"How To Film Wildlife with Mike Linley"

It's related to the focal length of your lens, the aperture the lens is set to, the zoom setting, and the distance to the subject. The larger the focal length of the lens, the less depth of field the lens will provide. With a given lens, the greater the aperture, say f22 as opposed to f4, the more depth of field you will have.
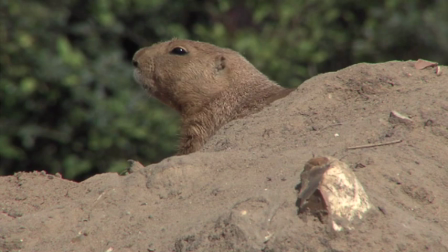[51:15]
The distance to the subject will also determine the amount of depth of field. With wildlife videography, it's more desirable to have a small depth of field,
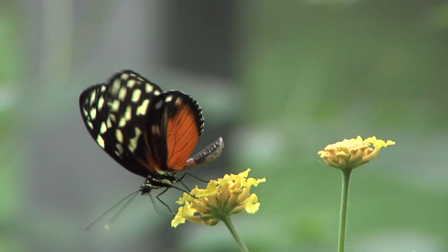[51:24]
making the subject stand out in a crisp focus against an out-of-focus background.
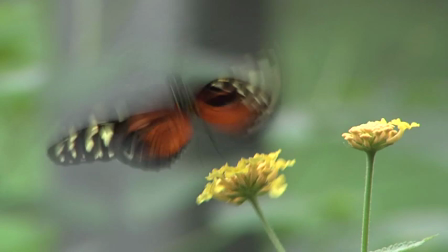[51:29]
This helps define the subject.
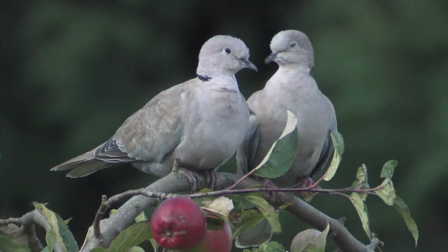[51:32]
With a wide aperture and a very long telephoto lens, the depth of field can be the difference between the front and back of a deer's head.
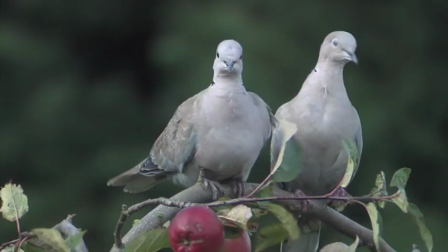[51:40]
In these situations, it's vital that you focus on the animal's eyes, as the eyes are invariably the natural place a viewer will look.
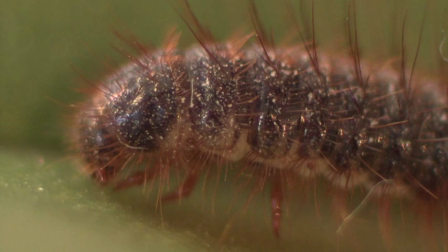[51:48]
This is especially important with extreme close-up shots or macro work, where only part of the animal is in focus. For reasons such as these, it's very important to keep your aperture and depth of field in mind when filming wildlife. As with the video, the audio should also be set manually. If you've taken the time and trouble to buy a decent microphone,
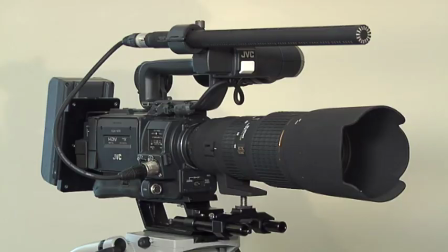[52:09]
then you owe it to the mic to adjust the audio levels manually to be sure of recording professional sounding audio that's at a constant level. There's nothing worse than audio that was recorded using the auto gain setting, as audio levels tend to jump up and down to compensate for sudden noises, which results in very amateurish sounding audio.
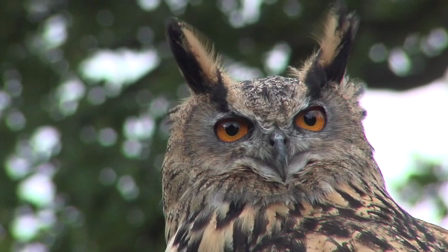[52:30]
This can happen if you're filming in a quiet environment and an animal suddenly makes a loud noise. What will happen is the natural atmospheric sound will suddenly drop. Then when the animal sound stops, the sound of the atmosphere will come back up.
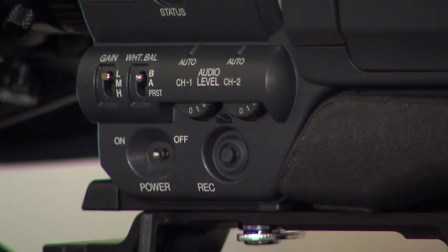[52:44]
This sounds bad and will be unusable.
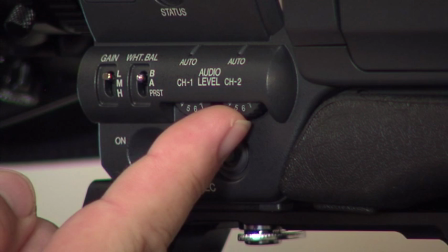[52:48]
When setting your audio gain levels, set them so they peak at around -12 dB when the loudest sounds are heard.
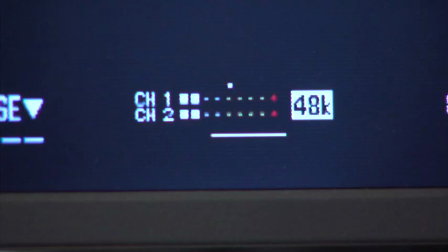[52:55]
This setting will be shown on the record level indicator lights on your camcorder. Quite often the difference between an amateur production and a professional one lies in the sound. This is because many non-professionals don't pay enough attention to the audio side of their productions. Sound is just as important as the visuals, even more so in many cases. Having top quality sound in your wildlife program will really make it stand out.
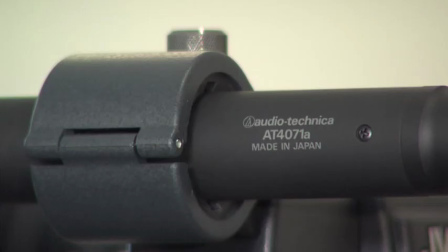[53:21]
As I've already mentioned in the microphone section, it's always best to use professional quality microphones, bought separately and not the camcorder's built-in one.
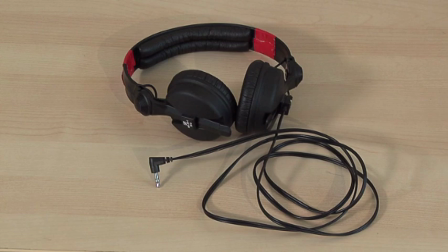[53:30]
You should also use professional quality enclosed headphones for monitoring your audio levels when you're setting up a shot.
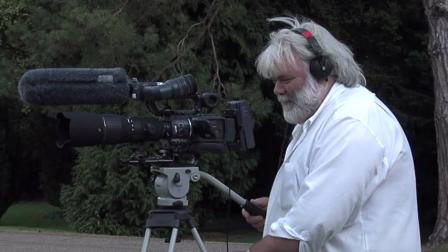[53:37]
This way you can be sure that the audio you're hearing through the headphones is the same as what's being recorded onto the tape. Finally, whatever your shooting situation, make sure you always record about 2 minutes of what's known as wild track audio.
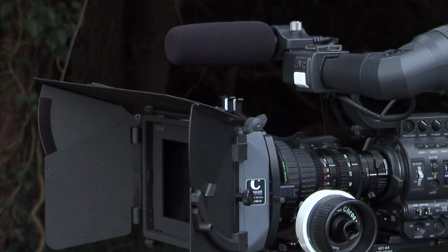[53:51]
You don't have to be filming anything visually, in fact you can leave the lens cap on. Simply wait until there are no aeroplanes flying overhead or any other unnatural sounds such as cars or people, then press the record button and stand perfectly still and keep quiet for about 2 minutes while you record the natural atmosphere. Recording a wild track will allow you to cover up any bad audio during the editing stage.
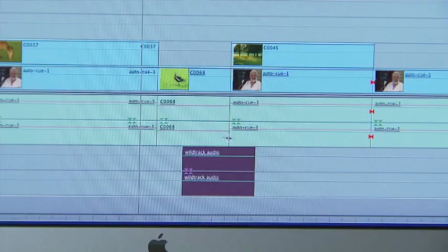[54:15]
For example, you might have a great shot of a fox chasing a rabbit, but it's spoilt by an aeroplane flying overhead.
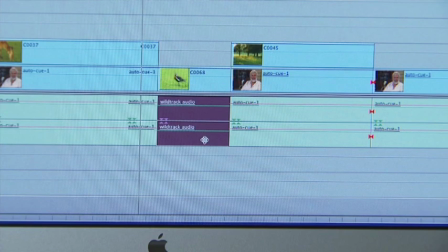[54:20]
In this instance, you could take part of your wild track audio and use it to replace the bad audio with the aeroplane in it.
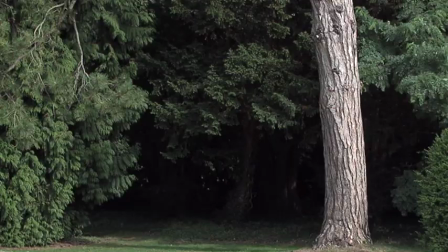[54:27]
You should record a separate wild track for every location you film in, as each location's atmosphere will sound different and have its own audio characteristics.
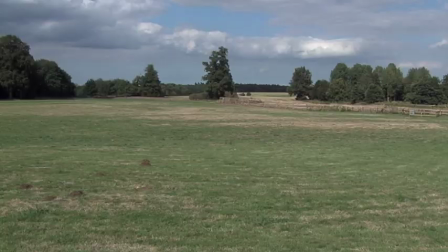[54:36]
For example, the atmosphere deep in a forest won't be the same as the atmosphere in an open valley.
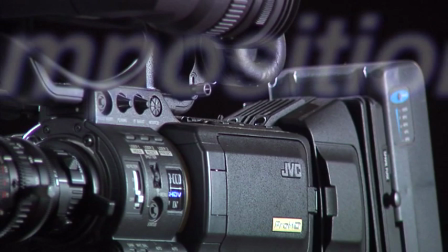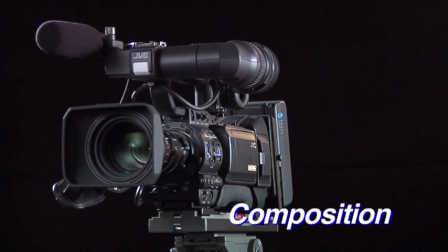One of the most important things about filming wildlife is composition.